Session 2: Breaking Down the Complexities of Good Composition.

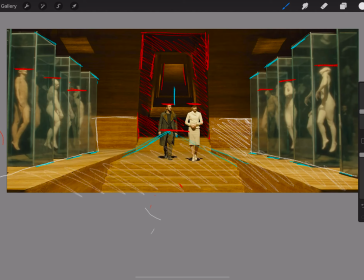So it's got these kind of lower light levels going on, which I think is very, very interesting. And it's a great way to help us understand that we are moving from the top to the bottom. So our eye should almost move downwards through the shot. We start in the lower lit areas because he stands out against that dark background.
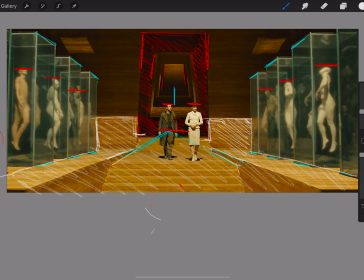He's basically framed by that shot. And then our eye moves downwards. And as it moves downwards, we're kind of looking at all of these objects to the left and to the right of them. Yeah, so all of these synths. So we're looking down at focusing on them.
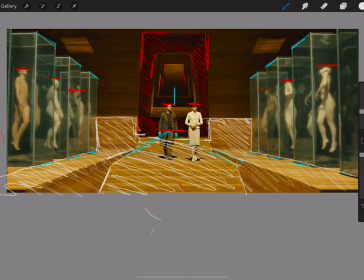And then our eyes are following the light almost. You can see I've kind of highlighted these well-lit areas and say, look, this is where we end. We start high up in this dark area, we move down and we see all these important objects to the left and the right, and then our kind of gaze ends towards the bottom area of the shot.
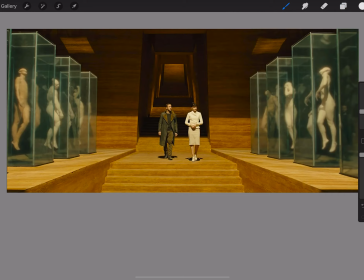The other thing that I think is kind of maybe worth noting at this point as well is that there are breaks kind of in the symmetry, and there are breaks in the lighting slightly,
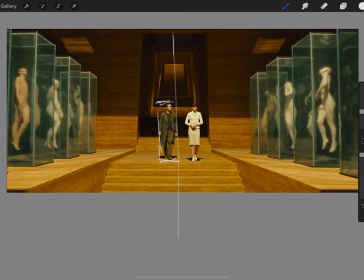which I think is really cool. So, for example, breaks in the lighting is it's not just one piece of light at the bottom. So it's not like half the shot is dark and half the shot is light. It's more complex than that. So he's used careful lighting on the stairs, so that the walls either side of the stairs are just that slightly lower value.
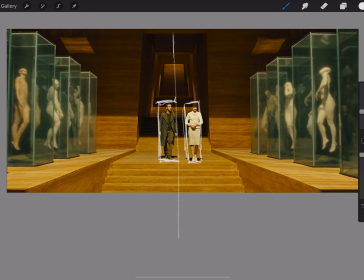So it adds some interesting framing there. And then the other thing that's kind of going on, which I think is really cool, is when we look at the vertical lines and the balance of vertical lines within this shot, there are obviously clear pieces of symmetry.
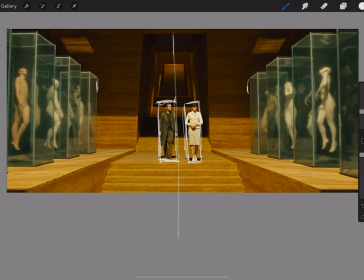So the glass tanks, the stairs, the lighting either side as well, there's lots of symmetry. But the characters are asymmetrical. So Ryan Gosling's character in this does not sit symmetrically within the shot. He sits asymmetrically, and that makes him our piece of normality.
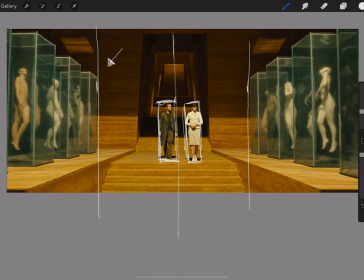Okay, symmetry doesn't occur very often in nature. It's not a natural occurrence. It's very much a synthetic occurrence. And I think that's what this shot is doing, is it's saying, look, all of this stuff is kind of creepy and unnatural,
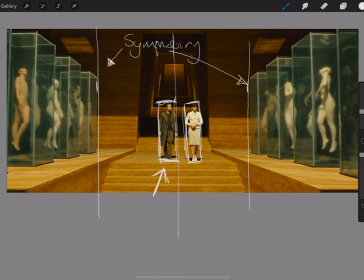but however weird this character is, especially at the beginning, he's still the point at which we empathize. He should be the focal area for us, for our empathy and our support and our understanding. And we can showcase that just by placing him slightly asymmetrically within the shot.
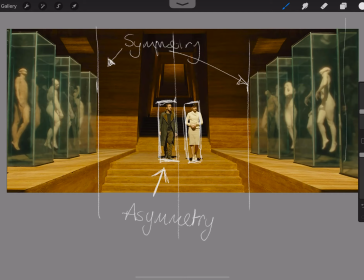It's very subtle, but by continuing to do this through consecutive shots and concurrent sequences, it's a great way to establish who we are supposed to feel sorry for. Yeah, so we've got symmetry and asymmetry within the shot.
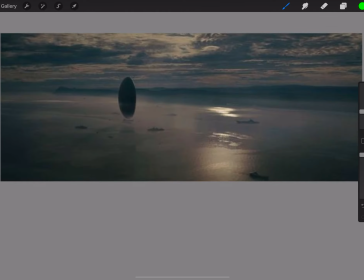Okay, and then the last one we're going to look at in this very, very kind of short lecture is a shot from the film Arrival. This is a really interesting one because this is a shot absent of characters. So it's kind of a very, very different focal area that we've got here.
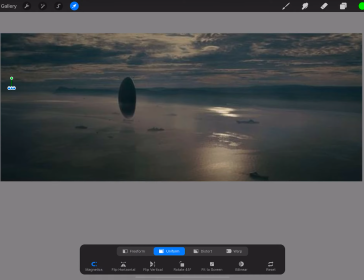You know, we can't always rely on characters to be the point at which we feel lots of empathy.
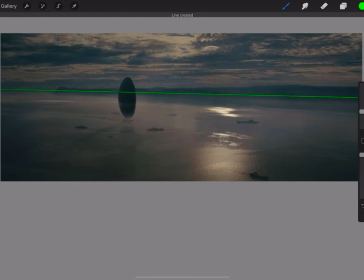Sometimes we've got to use objects, and we've got to use placements of objects within environments to create a sense of empathy or to create a sense of understanding of the shot. So what I've done with this first thing, gone straight in and kind of worked out roughly where the horizon line is and where our eye level is. So it's just over halfway up, so it's not perfectly halfway.
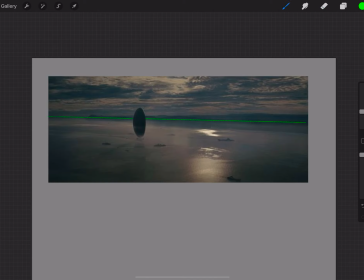It's also kind of slightly distorted by the elevated terrain on the right hand side, so we've got a little bit of distance in the terrain, which I think is quite interesting. And then within this you can see that we've got fairly clear areas of high and low value within the shot.
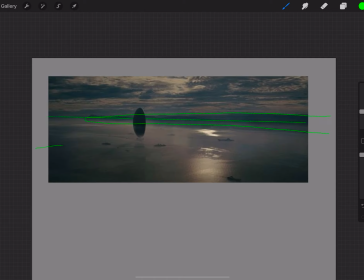So we've got the lower value area is the land mass, which I'm just kind of marking off here, which kind of makes sense. You know, it's a land mass, it's going to be slightly darker against the water. And then we've also got these kind of shadowed areas here where the light's not hitting.
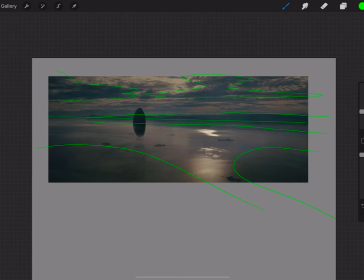And then the kind of logic of those shadows in the bottom of the composition actually come from the placement of clouds in the top of the composition. So we're saying, look, it's dark down here because there's very thick but scattered clouds above us.
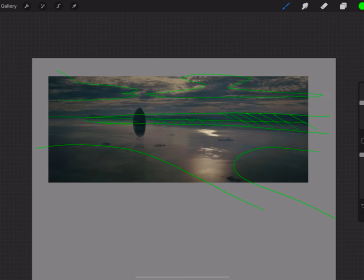So it creates this really nice, quite dynamic breakup actually of light and dark areas. So that's quite nice in a shot. Like, you don't just want the top half or the bottom half or the left side or the right side being dark and light with clear divisions.
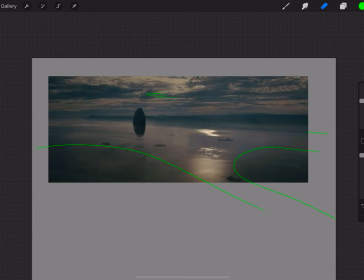Sometimes you need to scatter the dark and light in order to create something that's sort of visually quite interesting. So that's the first thing we can take from this shot to see that it's effective. But it's not the only thing.
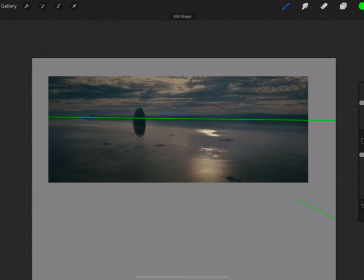There are other kind of tools and techniques that are being utilized here to create something that looks very visually striking, and works even as a still image. It works aesthetically as a moving image.
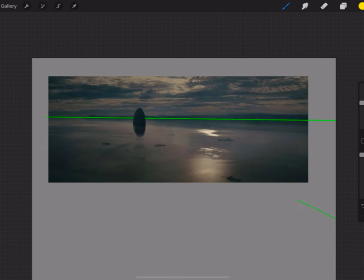It's fantastically strong. So the thing that I'm looking at here is this idea of like the compositional balance between specifically specifically highlighted objects. So the first object obviously is the alien ship.
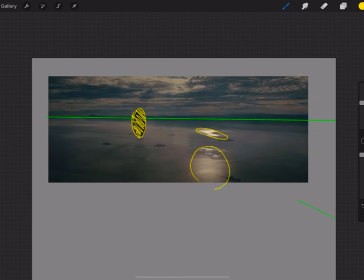It stands out very clearly from the background because it's obviously like black, like it's completely dark. It's got high contrast, very clear outlines on it, so it stands out. But actually, it's not alone. There are two other components here that balance really nicely against it, which are the lights.
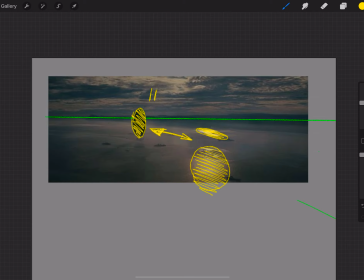So the reflection of the sun on the water, the reflection of light across the water, actually can create two very striking components, which are a very nice counterweight to that very dark object. And it works. You know, we've got what's effectively like a triadic composition here.
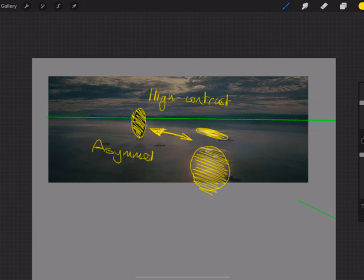So high contrast areas that together kind of balance, and they balance because they're asymmetrical. You know, I think it wouldn't be, I know it sounds very strange, very petty almost, but this shot wouldn't be as effective if that second the lower light source, the slightly more mottled light source,
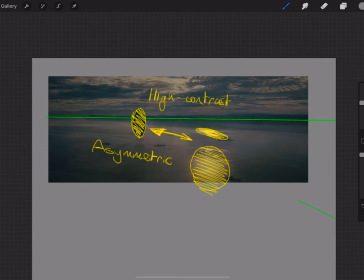if that reflection wasn't there, this shot wouldn't work as well.
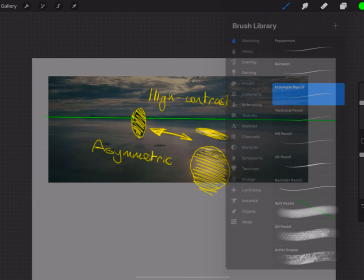You kind of need the odd number, the three elements, as opposed to a perfectly balanced element in order to make this as effective as possible.
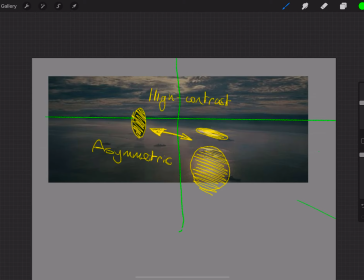But it's great, and it's really simple, but it is still very, very effective, and it's something we can kind of take on board with our shots, is how we're balancing things, how we balance things left to right,
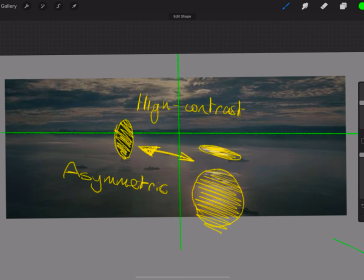how we balance them vertically as well, and what that kind of means for the work that we're creating. Okay, so that's our warm-up exercise done. We've kind of started to break down some images to train our eye. So what I'd like you to do now is have a go at this. I want you to find just a couple of screenshots from random films. Pick stuff that you know is good. All right, don't pick anything that is maybe slightly contentious in terms of its critical value and how people hold it. Just pick a film, animated or live action, that you know is kind of commonly accepted to be a good piece of filmmaking. Because that's what we're trying to do here. We're not trying to reinvent the wheel. We're not trying to make bad stuff good. We're trying to look at the good things and understand why they are good. Why does this shot work? Why is it effective? Why do I care about the characters in this sequence? Why do I love the lighting in this sequence? And do that kind of breakdown. So that's your first task. Have a go at this. it's just a quick warm up one, and it's just to get your eye working. Because then what we're going to do is we're going to do some painting exercises, digitally or traditionally, entirely up to you, where we can start to play around with thinking about putting these very simplistic objects together. So before we get to the complexity, starting to paint in just simple thumbnails, simple designs that we can then take forward into really complex pieces of digital painting.